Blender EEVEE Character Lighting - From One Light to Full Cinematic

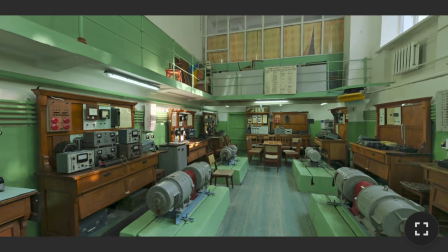(16:28)
For setting the stage, I'll use the vintage measuring lab HDRI from Polyhaven,
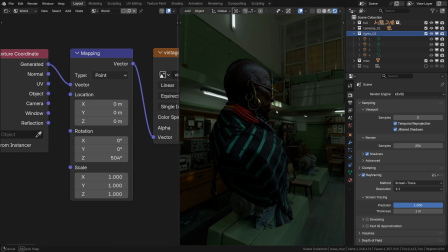(16:33)
which has really nice shapes and colors to it, and works great as a base motivation layer for the lighting setup I'm about to build.
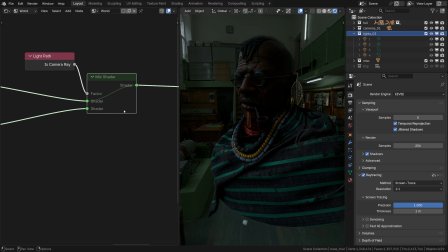(16:39)
I'm gonna use the double HDRI trick
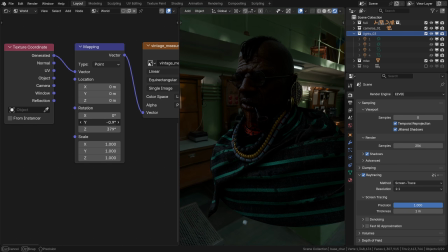(16:44)
for tilting the backdrop like that, straying away from the default orientation of it and giving a dynamic angle.
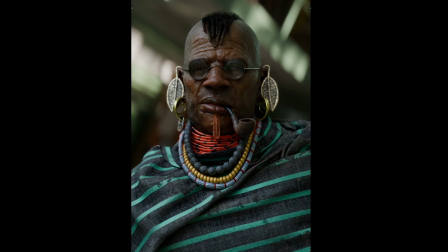(16:51)
Technically, we could also tweak the power of the first character HDRI separately from the backdrop if we wanted to, but I wouldn't bother.
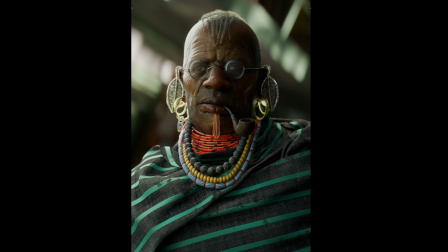(17:00)
This time I'm going to set up the studio lights to create a moody, dramatic look, still motivated by the colors and values of this environment.
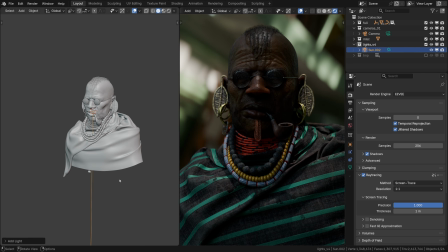(17:11)
First I will create a sun lamp, a pretty harsh and strong one.
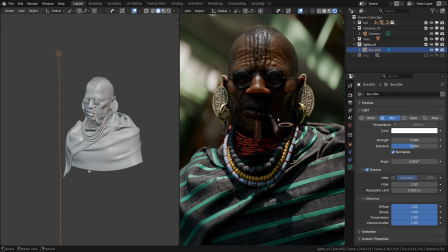(17:15)
I want it to be a backlight to separate our character from the backdrop, a classical cinematic kicker,
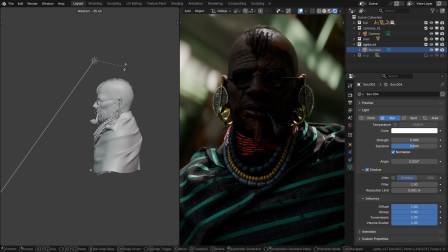(17:22)
still motivated by the bright lights of the background plate.
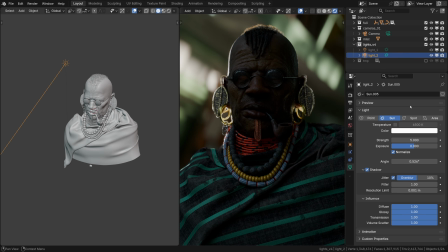(17:26)
Next, I'll duplicate this light with Shift D and increase its angle to make it way softer and more wrappy. You know, so it wraps around the head like that, maybe off to the side a bit.
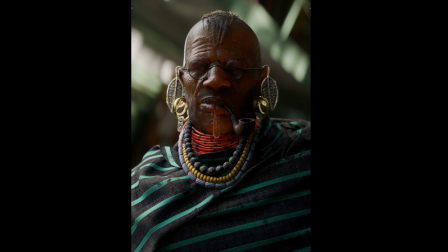(17:40)
Alright, now this light helps to sculpt a bit of the facial features, but mostly just wraps around the face a little bit.
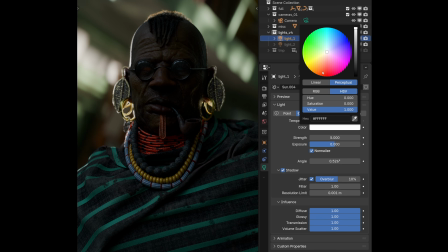(17:47)
It is paramount to match the colors of these extra lights you set up to the environment, at least roughly. Green environment, greenish lights, or at least cold by temperature.
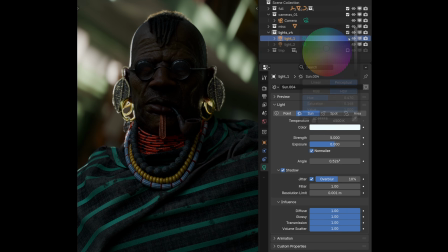(17:59)
Otherwise it may come across as artificial. For all the lights, for instance this one, it is looking okay,
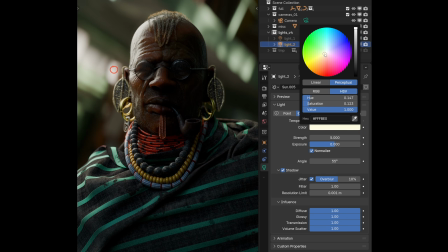(18:07)
but I think it can still be matched a little closer, maybe to that tone marked with a red circle here.
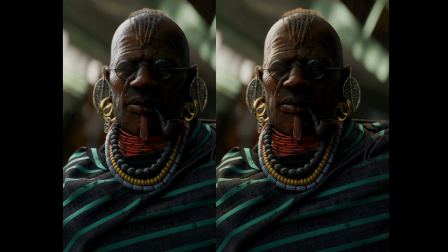(18:14)
It may not seem like a big deal, but it looks a bit more from the same world when your lights match the backdrop.
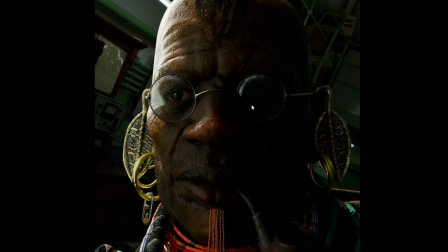(18:20)
Compared to the previous three levels, this one has glasses, because glass is notoriously difficult in EEVEE.
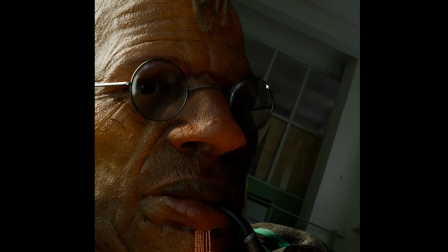(18:27)
It's not even clear to begin with how to make it refract and reflect at the same time, you know? All kinds of questions. Fair enough, we definitely have a whole chapter dedicated to glass in this photoreal lighting and rendering course.
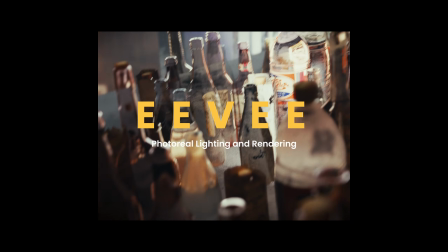(18:42)
And no, the inspirations for the visuals has absolutely nothing to do with my recent recycling bin.
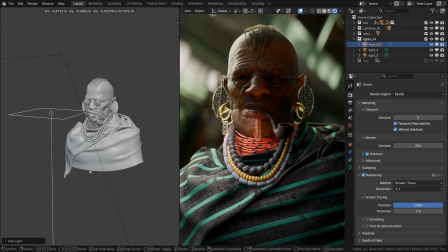(18:47)
Now, to wrap that backlight around the face a bit more, I'll add another area light and make it more of a side light.
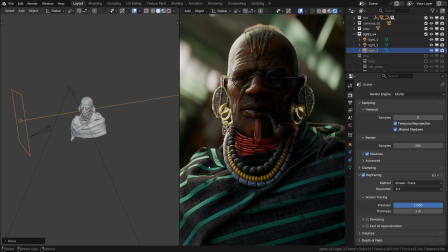(18:54)
I want to sculpt the face a bit more. Right away, as this light is pretty soft, I'm going to activate jitter. And as always, custom distance.
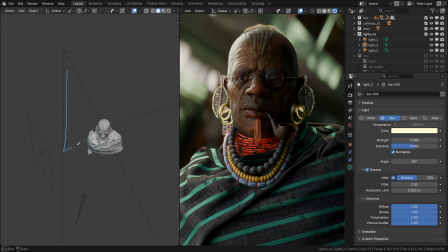(19:05)
I imagine that this is a bounce of that backlight, and I'm bouncing back that backlight from that direction.
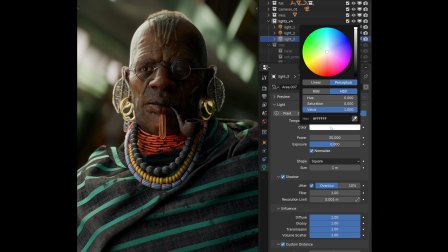(19:13)
Again, the color can be matched to the environment colors. There's a lot of green there, so technically it won't be out of place, even if you go really bonkers with green. But I want it to be slightly more neutral, so I'll roll it back to this pale green. Now one more light from the other side.
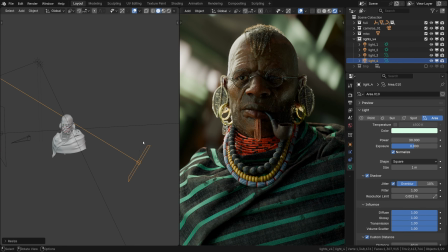(19:30)
I think that will look great, as if the backlight bounces off some surface there and highlights that side of the face.
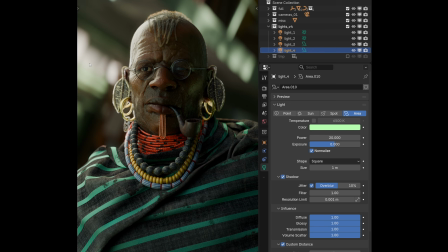(19:37)
Maybe it could bounce off something green, like a crocodile over there, and paints the face green from that direction. As long as you base these movie lighting choices on the environment, which is dictated by our HDRI, it won't feel out of place.
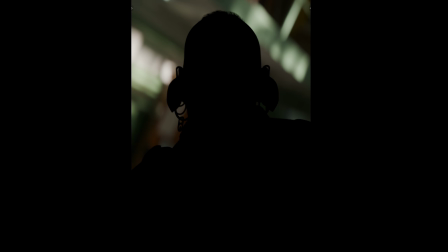(19:54)
Here's the progress so far. Set, ambient, movie lights.
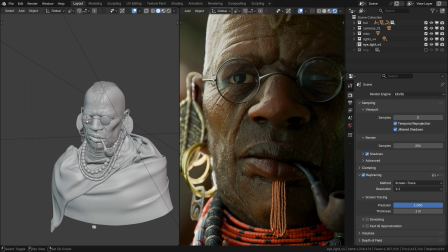(20:02)
Sometimes they even add the eye lights in movies, a tiny detail that works wonders for adding emotion.
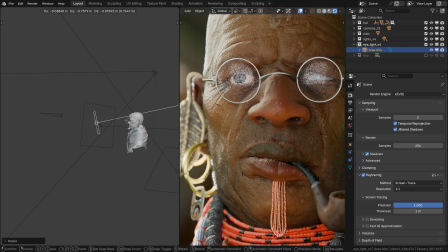(20:07)
An area light would be ideal. You know, you just place it a little bit further away.
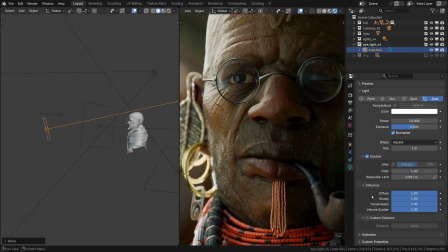(20:12)
Take custom distance just in case. And I'm gonna place it really far out and try to capture that glint. Now the problem is that now the glasses also capture that glint, which by the way can be of different shapes.
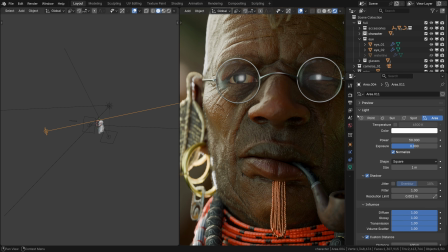(20:31)
So what we can do is, with that light still selected, come over to the Object Properties tab, Shading, Light Linking. Click New to create a new light linking group and drag the eyes into it.
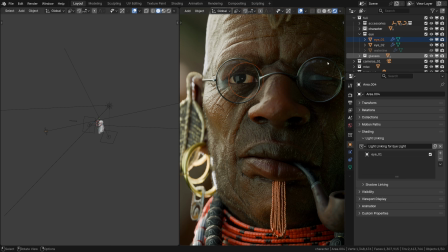(20:45)
That sounds gross. Now this light should only affect the eyeballs.
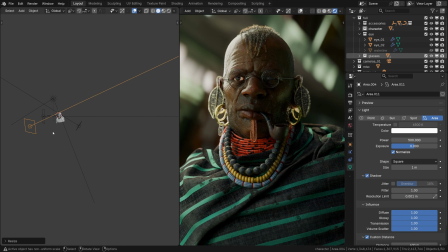(20:50)
See that tiny little glint? That's emotion. Here's before and after.
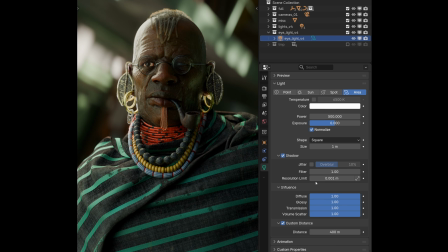(20:58)
Oh, by the way, if you don't want the whole eye to get brighter, just the glint, what you can do is kill the diffuse influence on that light. Or just leave it a little bit. Raw, the glasses, and the eye light.
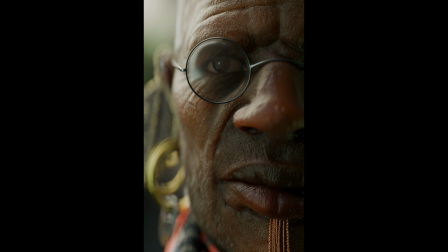(21:16)
How can we elevate this even further? If I were you, I would add some haze.
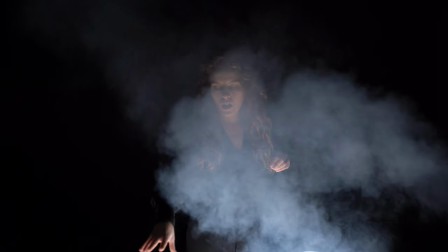(21:20)
Maybe actually quite a lot of haze. My outie is a cinematographer and he is a very generous person when it comes to haze.
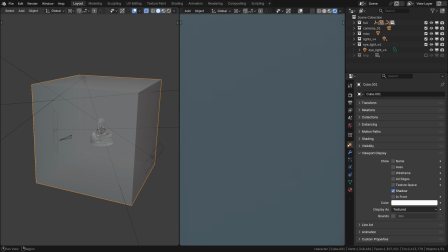(21:28)
But really, it works wonders for making the characters pop. As usual, we can just add a cube, set its visibility to bounce to not interfere with the viewport,
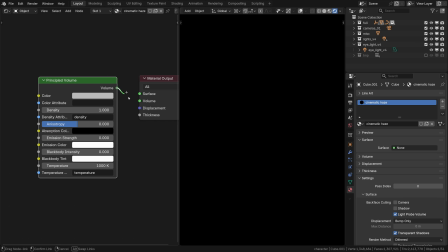(21:37)
then add any volume shader like principled volume, and greatly decrease the density.
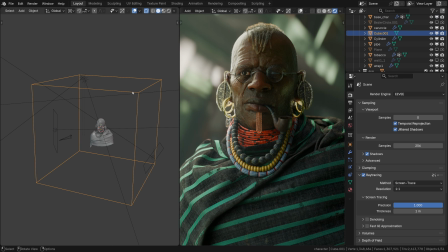(21:43)
We just want it to be a subtle haze. It really does make characters stand out. If you want some extra visual punch, there are view transforms in Blender that have more pop in them than the default AGX,
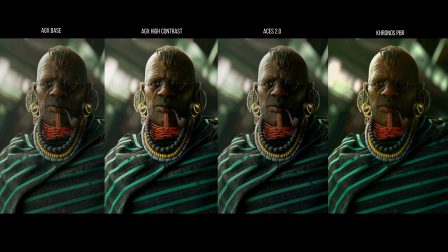(21:55)
like Aces 2.0 or AGX High Contrast with a slightly increased exposure. Personally, I think Chronos PBR doesn't work that well for portraits and for realistic or photographic style at all,
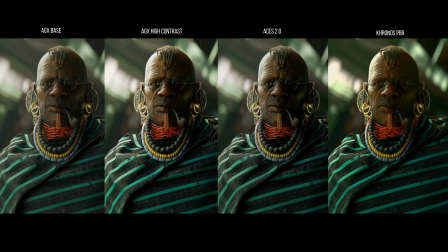(22:09)
as it oversaturates the colors way too much. I'd rather choose a more classic aesthetic with the slightly desaturated highlights, like in these other view transforms.
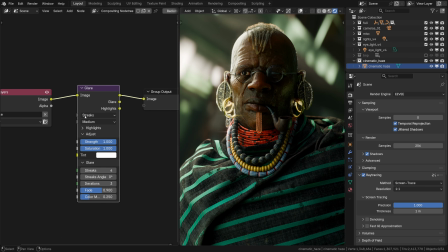(22:18)
On this last level, you can also use the post-pro effects like real-time bloom to simulate how a real camera lens or human eye,
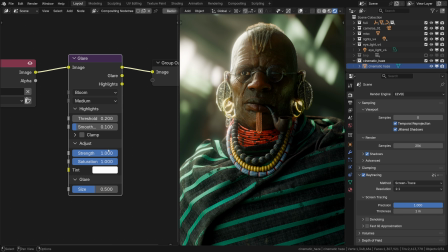(22:26)
for that matter, reacts to intense light.
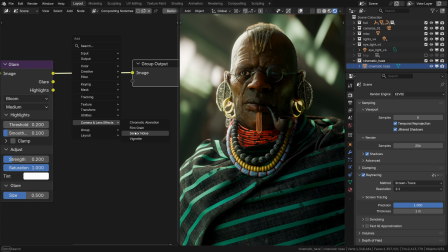(22:29)
And to polish it up, maybe the film grain or sensor noise, anything that can add a touch of analog authenticity.
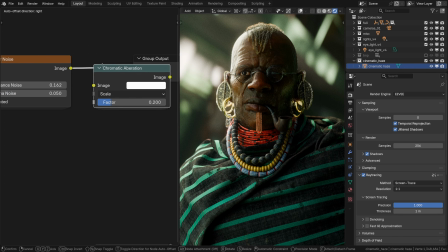(22:40)
Obviously, alongside the chromatic aberration to break digital perfection.
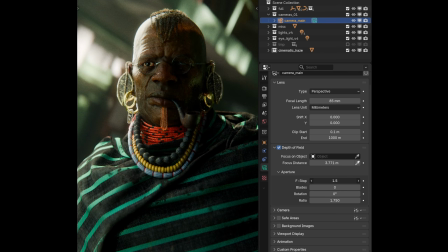(22:47)
Depth of field in EEVEE is amazing. Honestly, it's so good. You can experiment with a lower f-stop for a shallower depth of field,
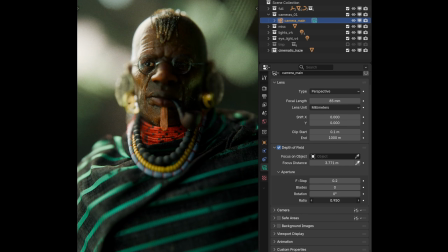(22:55)
and a higher or lower ratio for simulating the vintage lens weirdness, or an anamorphic squeeze if you wish.
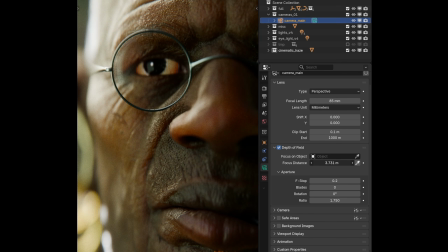(23:02)
This could be that final photographic touch to your EEVEE portrait for that fourth and the last level of EEVEE character lighting. To recap, in this tutorial we explored 4 cinematic character lighting setups representing 4 levels of difficulty,
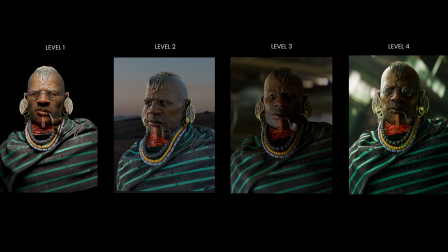(23:19)
from a single light in a minimalist studio to a full-blown cinematic rig, all rendered in EEVEE.
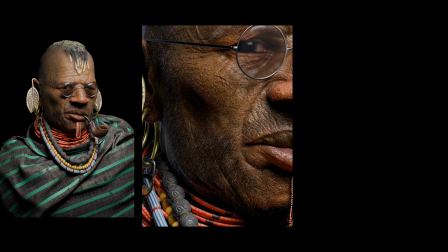(23:28)
Now let's be clear, great character lighting doesn't have to be complicated. Each of these workflows can produce stunning results on its own.
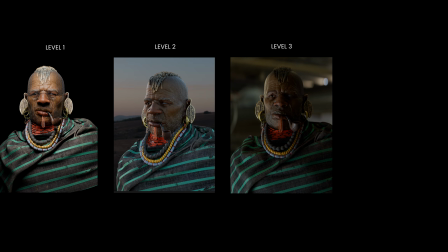(23:36)
But if you're looking to level up your renders, these setups offer solid options for compelling character lighting in Blender.
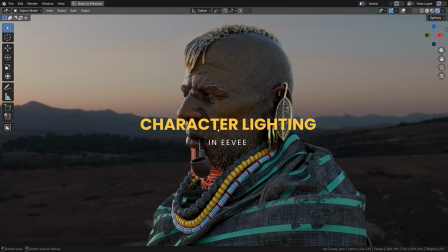(23:43)
And now, thanks to Vulkan and other advancements, it's finally possible to render ultra-realistic portraits in real time.
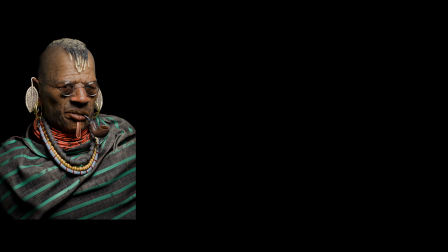(23:50)
In EEVEE, what a time to be alive! This video wouldn't be possible without the incredible character model by Yo Onaina,
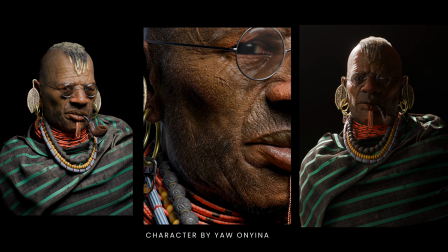(23:58)
a medical doctor, 3D artist and data scientist crafting stunning portraits in Blender.
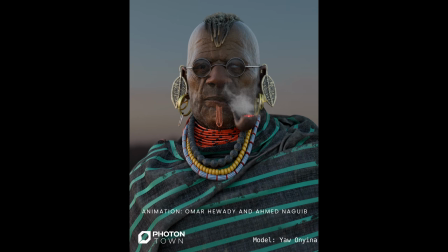(24:04)
Animation was brought to life by the talented Omar Hebadi and Ahmed Naguib from Photon Town Studio, specializing in facial animation, and honestly they nailed it.
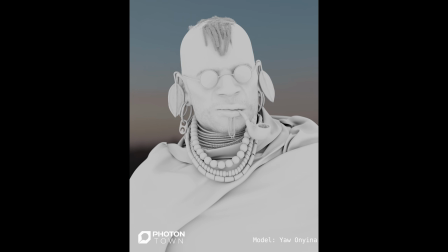(24:13)
Thank you so much to everyone involved, and thank you so much for watching!